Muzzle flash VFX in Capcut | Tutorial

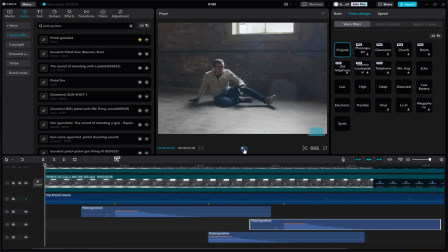(9:20)
But a single gunshot effect can be too repetitive, right?
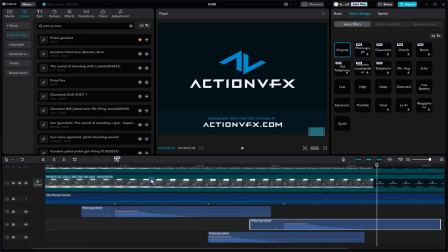(9:25)
Well, don't worry, I'll show you a little trick for occasions like this.
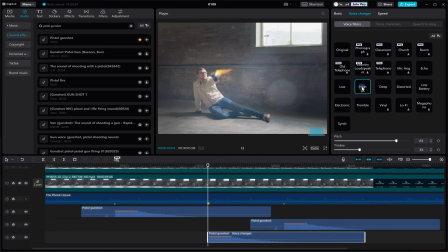(9:30)
In voice modifiers, we'll use the high reduction and deep effect.
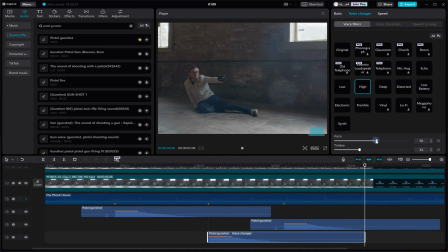(9:35)
You can use whatever you want, but in this case, these are the ones I liked the most. This way, a single gunshot effect sounds more realistic.
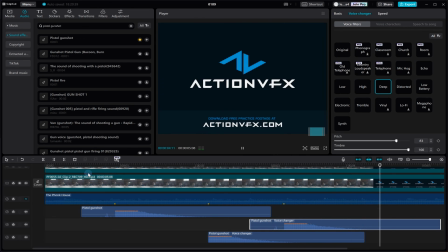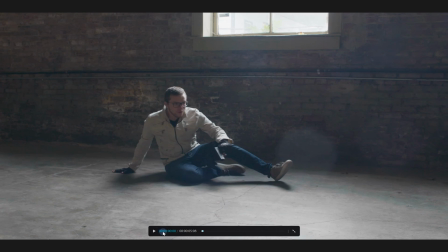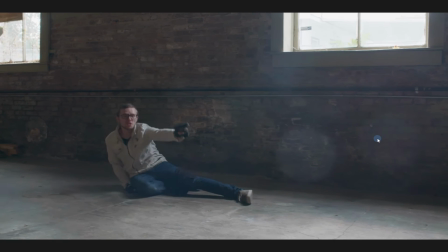(9:59)
Well, this is almost it.
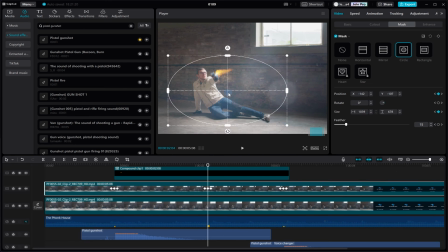(10:04)
Just a little more to finish. Let's make the final adjustments to the mask, color, or sound to achieve the best effect.
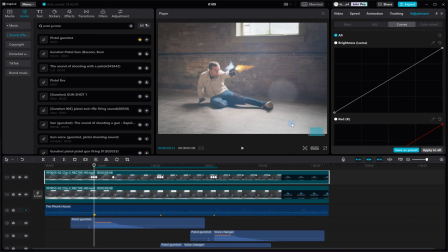(10:13)
To make the flash even more eye-catching, let's use color curves. In this case, since we want a yellowish-orange tone, raise the red color curve a bit, the green one a little, and lower the blue.
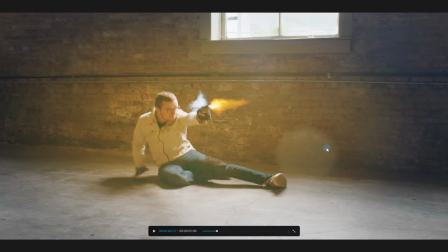(10:27)
Now, this is the final effect.
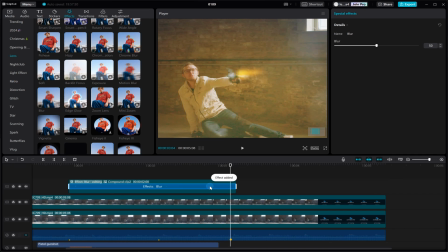(10:34)
I'll leave you with a bonus at the end. If you apply the blur effect to the compound clip of the flashes, you'll achieve incredible realism. I hope this has been helpful. Thanks for watching.